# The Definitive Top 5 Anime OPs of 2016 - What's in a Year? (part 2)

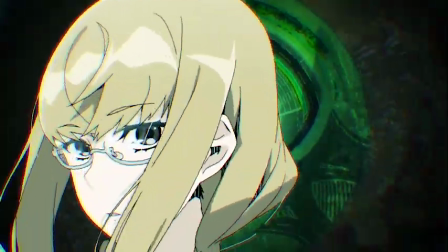[8:00]
Of course, that's ultimately going to be beat out by the marriage of top-notch direction and perfect music choice,
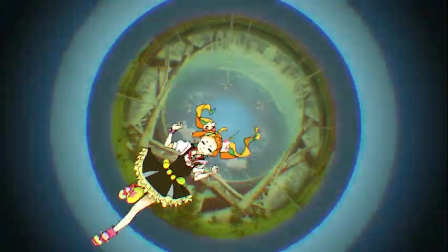[8:06]
which puts both a little bit behind our top three entries.
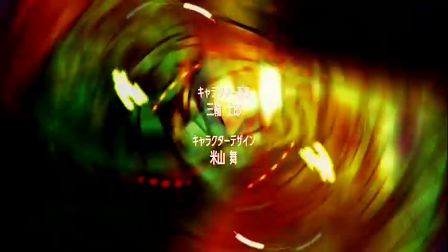[8:10]
And in third place, we've got an opening that just about everyone could have guessed would make this list even back in winter of last year.
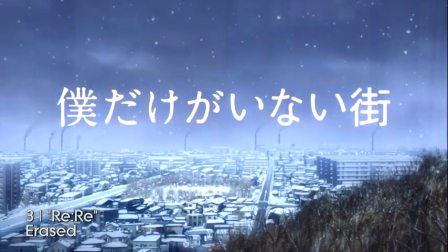[8:19]
Erased was a damn good TV show,
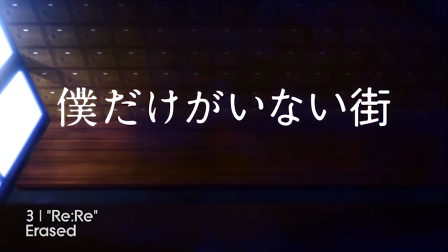[8:22]
and it's hard to imagine that someone could come up with an OP better suited to it than Rii Rii by Asian Kung Fu Generation.
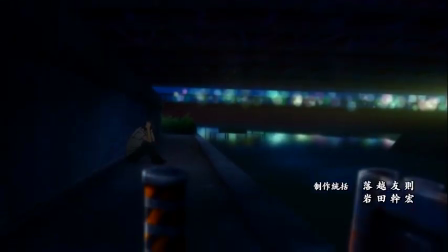[8:30]
It's a small miracle that they used that song at all,
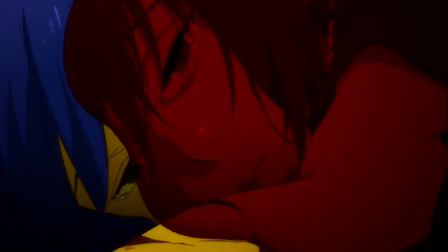[8:32]
considering that the standard practice for anime openings is to buy or commission a single from whatever artist happens to be hot right now and slap it on a new album,
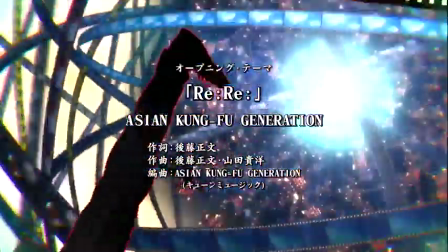[8:41]
not pick a song off an album from 2004, but I'm glad they did.
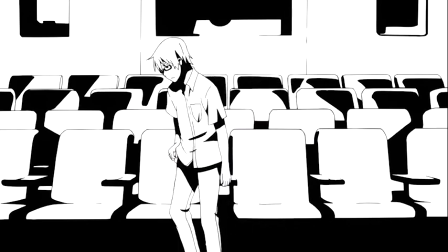[8:46]
The song's themes are an eerily perfect match for those of the show, and it sounds great to boot.
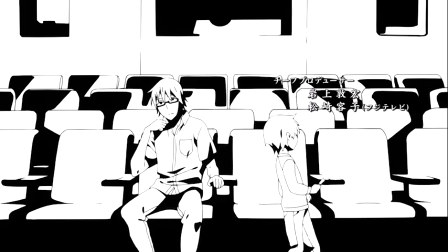[8:52]
And A1 Pictures really makes full use of those strengths.
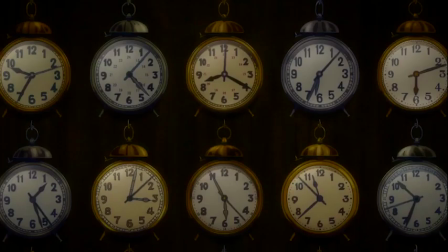[8:56]
This OP is packed to the gills with symbolism and features some truly phenomenal storyboarding, editing, and animation.
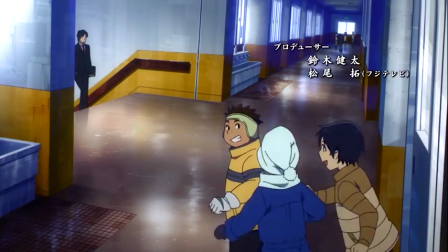[9:05]
Its frames are busy but never cluttered, and the great direction always draws your eye wherever it needs to be.
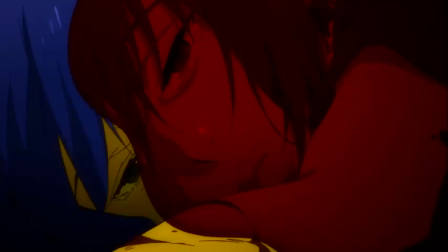[9:12]
Every shot has some deeper meaning to it, but even without that context, the individual shots just look incredible.
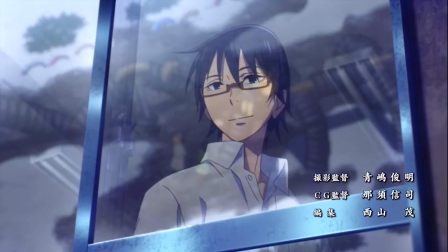[9:20]
Some of them are almost painterly, and the camera movement really ratchets up the excitement,
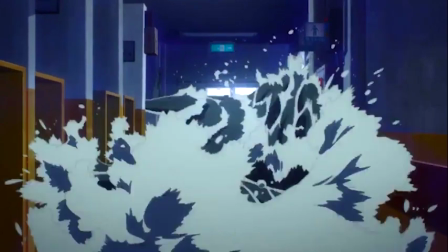[9:25]
from this subtle rumble as the water rushes in to this masterful tracking shot
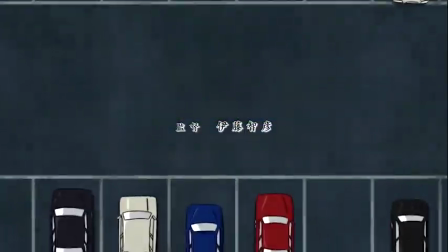[9:30]
that makes me wonder how the same director gave us this amateur hour bullshit.
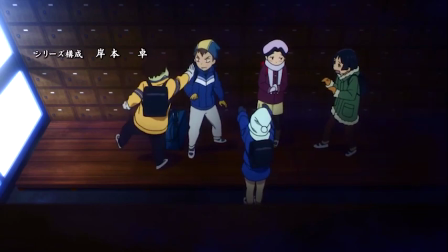[9:35]
This is that rare example of animation that looks great both in motion and as
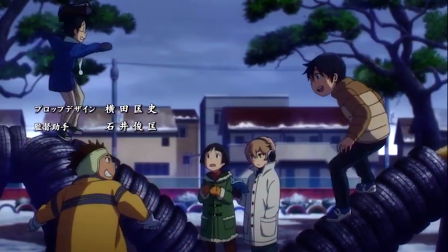[9:41]
a desktop wallpaper no matter where you choose to pause the video to grab that screen.
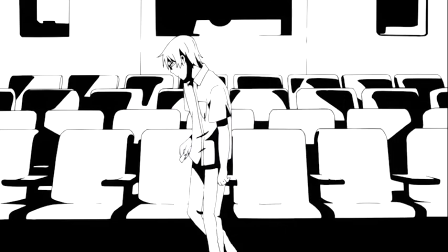[9:46]
I'm talking at length about the technical achievements of this opening because I've already broken down its artistic
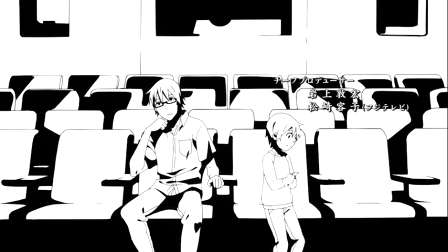[9:52]
merits in exhaustive detail for my What's in an OP video which I'll link to in the doobly-doo.
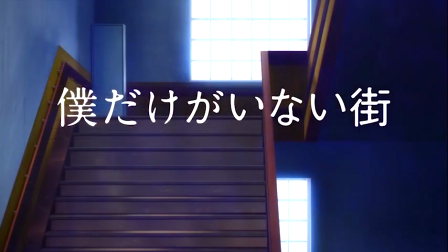[9:57]
Yet even so, I'm still finding new things to admire about its shot composition.
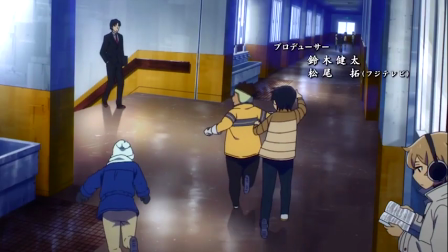[10:03]
Like, in this first shot where the kids are stopped in the hall by Yashiro Sensei,
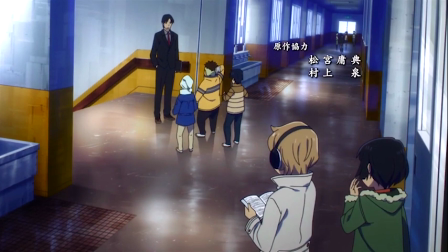[10:07]
the camera's position behind Kenya's shoulder and the contrast between the black suit
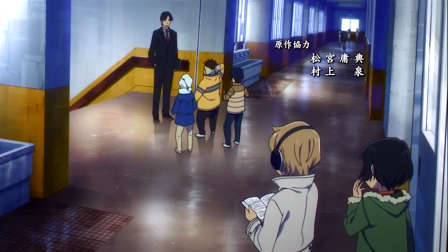[10:12]
on Yashiro and his white jacket creates a sense of confrontation between them,
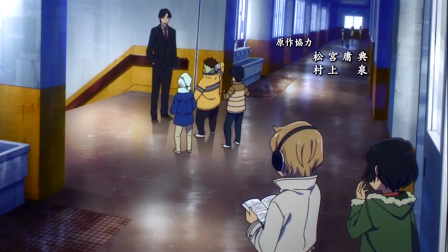[10:17]
almost like a shot of a standoff from a western film. And as if it wasn't strong enough already,
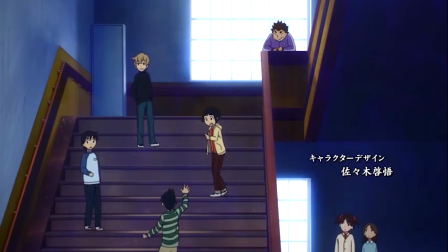[10:23]
the OP also undergoes a JoJo-esque transformation after the big reveal at the end of episode 10,
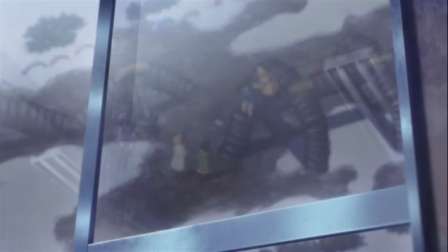[10:30]
removing Satoru from every single shot and adding some other creepy details to compensate for his absence.
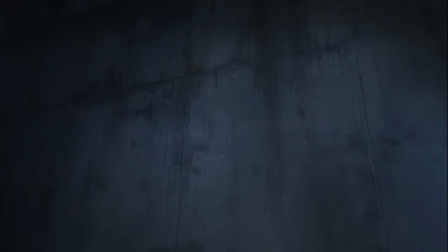[10:38]
Unlike JoJo's openings, this change is less hype inducing and more depressing,
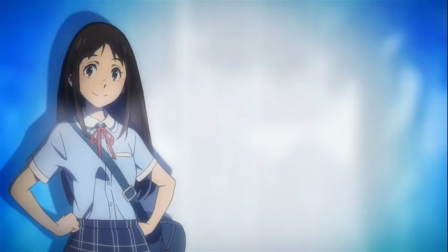[10:42]
but it leaves one hell of an impression as episode 11 starts and gets you wondering where the story could possibly go from there.
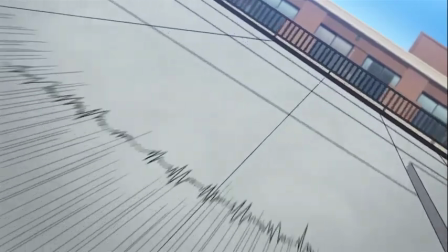[10:51]
It's a nice, impactful change that makes an already great OP incredible.
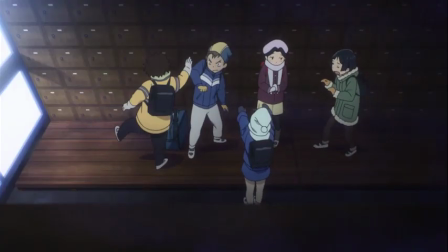[10:56]
I expected Erased to make this list from the moment I saw its OP,
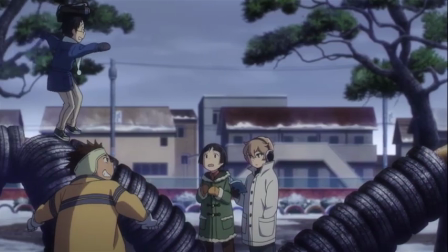[11:02]
and that change just cemented its place right near the top of the list.
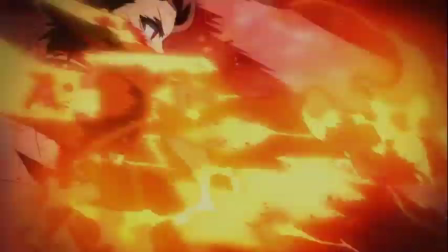[11:07]
But if there's one show that I never would've pegged as making the cut, it's our second place finisher.
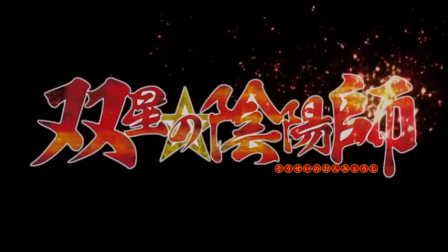[11:13]
Twinstar Exorcists is yet another in a long line of decent, if overlong, battle shounen series that seemingly no one cares about.
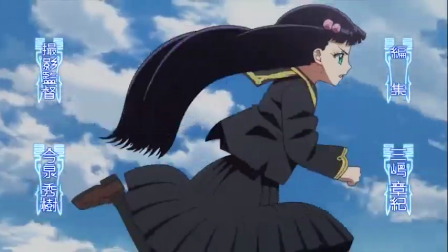[11:21]
I say seemingly, because despite the fact that no one in the anime community was talking about it at all,
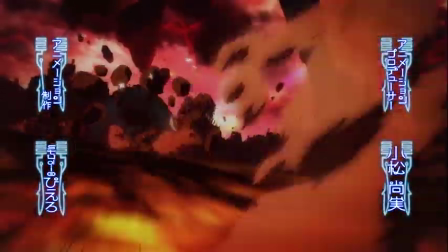[11:28]
it was consistently among the most popular shows on Crunchyroll for the entirety of its 50 episode run.
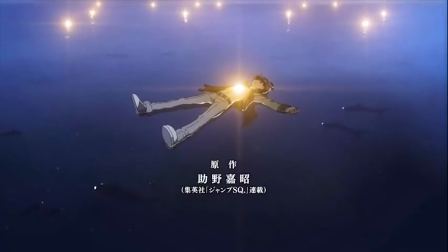[11:35]
And on top of whatever the story has to offer,
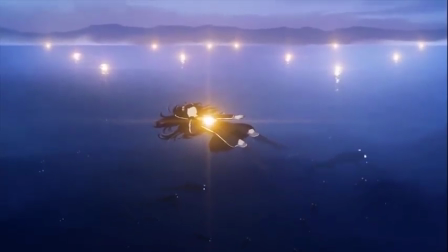[11:37]
the people watching it got to enjoy a quality that I wasn't even aware of until I started doing research for this list.
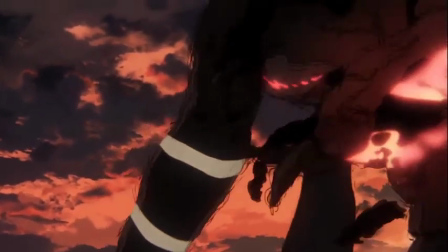[11:45]
This show has some freakin' incredible OPs. Now, the first one is nothing to write home about,
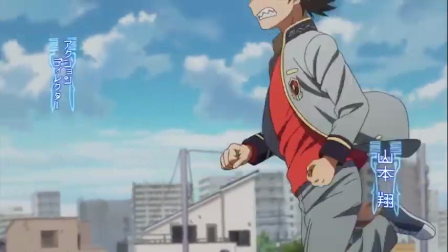[11:52]
it features great animation and a few clever shots, but it's mostly just your average middle-of-the-road shounen OP.
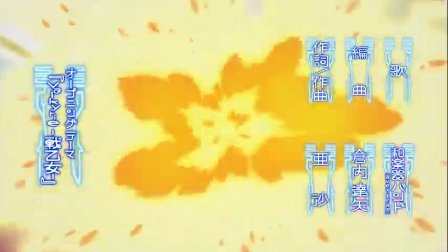[11:58]
So when I first watched it, I didn't expect it to rank any higher than the runners-up for the shounen category.